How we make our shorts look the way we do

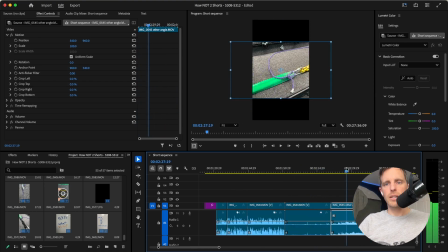[16:28]
like all of this can be covering up my words.
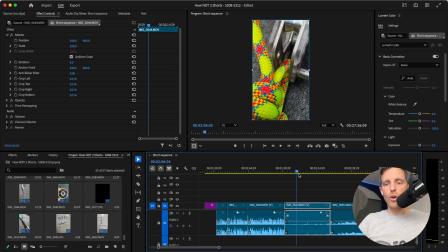[16:32]
But you can see here, I have a whole bunch of footage here without audio.
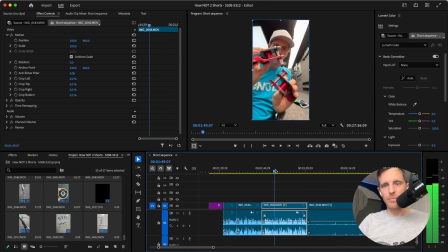[16:38]
That's going to cover up the rest of this.
It's the beginning. But let's put a climbing rope in this. But let's beginning. But let's...
all that gets cut out. Last one.
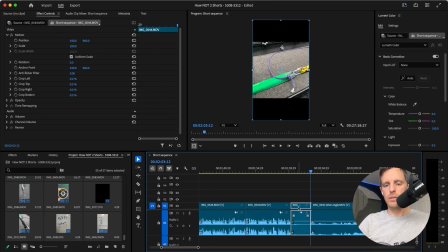[16:57]
Here we go. That's there.
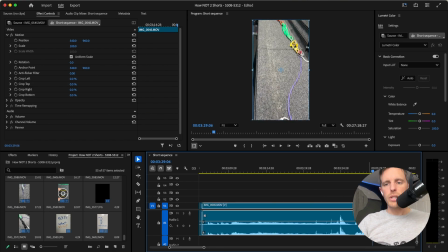[17:06] Oh, my Z broke.
Notice the audio is after the brake test, so I can separate it out.
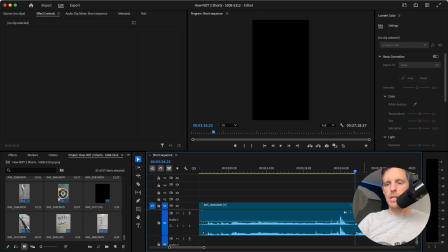[17:15]
So I want that audio. Unlink, delete. That is an audio piece of gold I will use later. However, I want to show that part first.
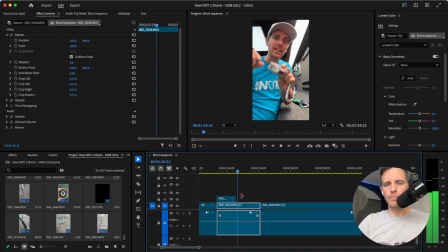[17:29]
I like showing the entire test of something.
So if you were to fall on it before you got the second quick draw in.
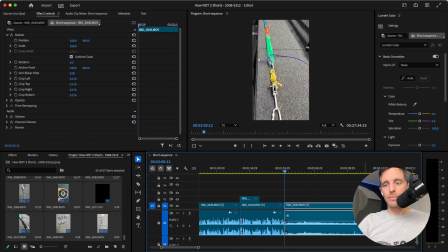[17:38] Oof.
I'm going to cut that right there, right? So that matches that. And I'm going to probably lower the volume on that.
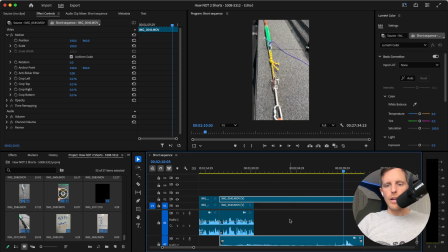[17:53]
And I'm going to want it to match this. Now, I don't want to make this the same length of this because I want to have people see the brake test in real speed. So I'm going to click R there, then tighten that up, change the audio a little.
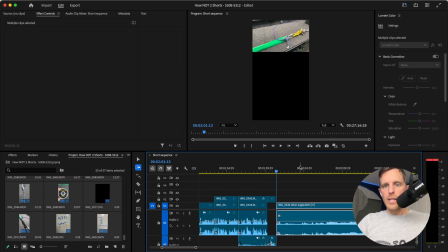[18:07] Quick draw in.
So now I can drag these over and I can show the horizontal happening. Say about that much of it.
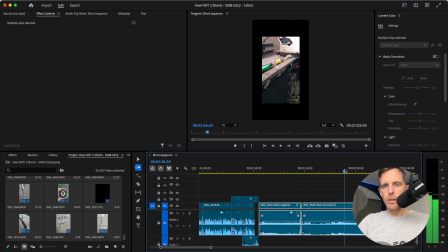[18:20]
And then I could match it up with this one.
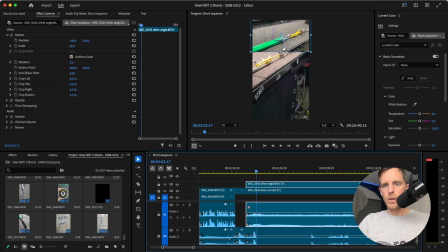[18:26]
So I make the slow-mo bigger. I'm going to bring this down to the part of the screen that's not being used. And that's interesting, and then it's no longer interesting.
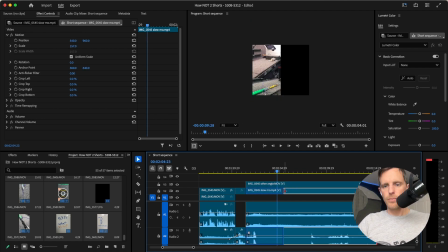[18:39]
So we're going to take this. I don't need more than that.
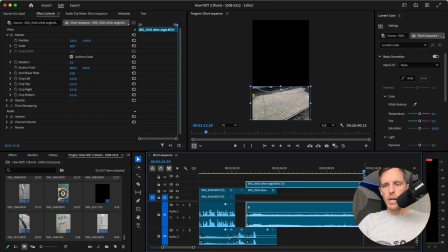[18:44]
This is all the way to the cut, or all the way to the break.
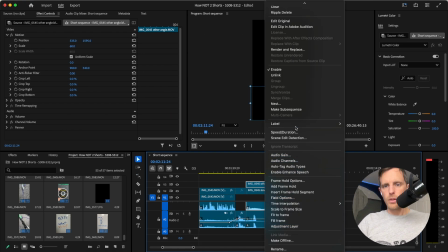[18:48]
So if I click R, it'll match this. Speed, duration, maintain audio.
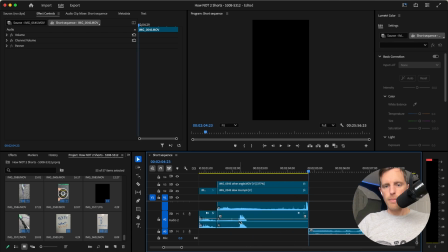[18:54]
This is where that audio clip comes in. Right after that break right there on the slow motion, I just drag this over.
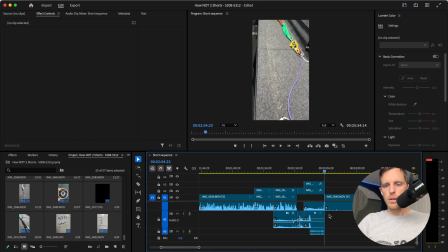[19:02]
And there we go. Let's watch that.
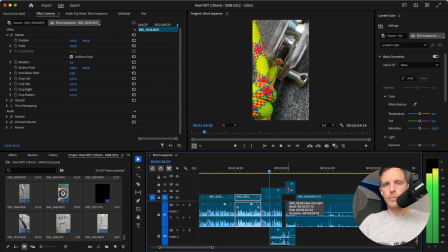[19:07] This channel since the beginning. But let's put a climbing rope in this and see how strong this is if you were to fall on it before you got the second quick draw in.
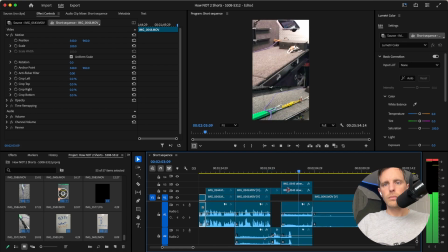[19:18] Oh, my Z broke.
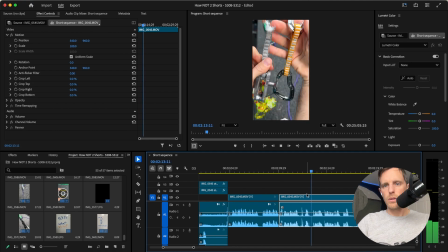[19:22] So that pin is stronger than the rope, but at the end of the day, it's no different than your quick draw, which is great.
Okay, so obviously I don't want both of those.
Suppose that's what I want to happen because technically this is as strong as a dog bone.
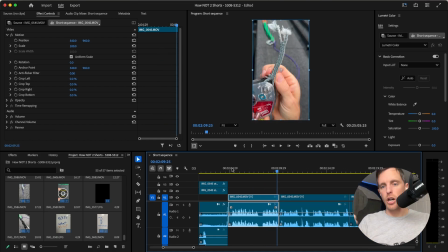[19:39]
It didn't convey, I want to show a dog bone if I say dog bone, so I'm going to get rid of that one.
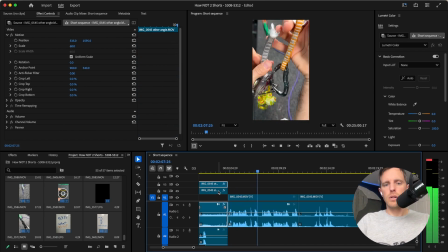[19:44] So that pin is stronger than the rope, but at the end of the day, it's no different than your quick draw, which is great.
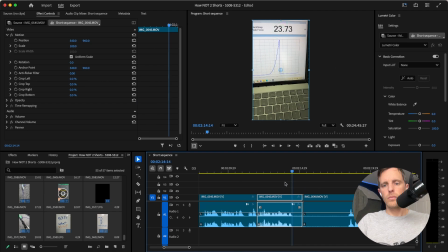[19:51] And that's stronger than the 22K units rated for.
Because I really want to emphasize the point of this, I'm going to leave that.
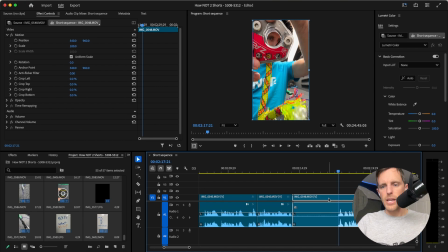[19:58]
I don't feel like it is too draggy. There's that. And if I'm not looking at it through it here, so that means I probably did it correct here.
This is a belay resistor, so if the belayer is a lot lighter than the climber, this will help prevent them getting sucked up into the climber or the quick draw.
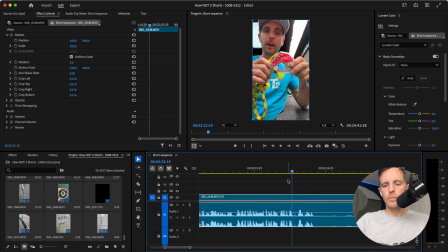[20:18] This will or the quick draw. You're not supposed to fall on this, but if you do, it's super strong enough. But if you fall on the second quick draw, this gets pulled up, putting a little bend in the rope, adding a little resistance. We got these and other types of resistors at hownotto.com.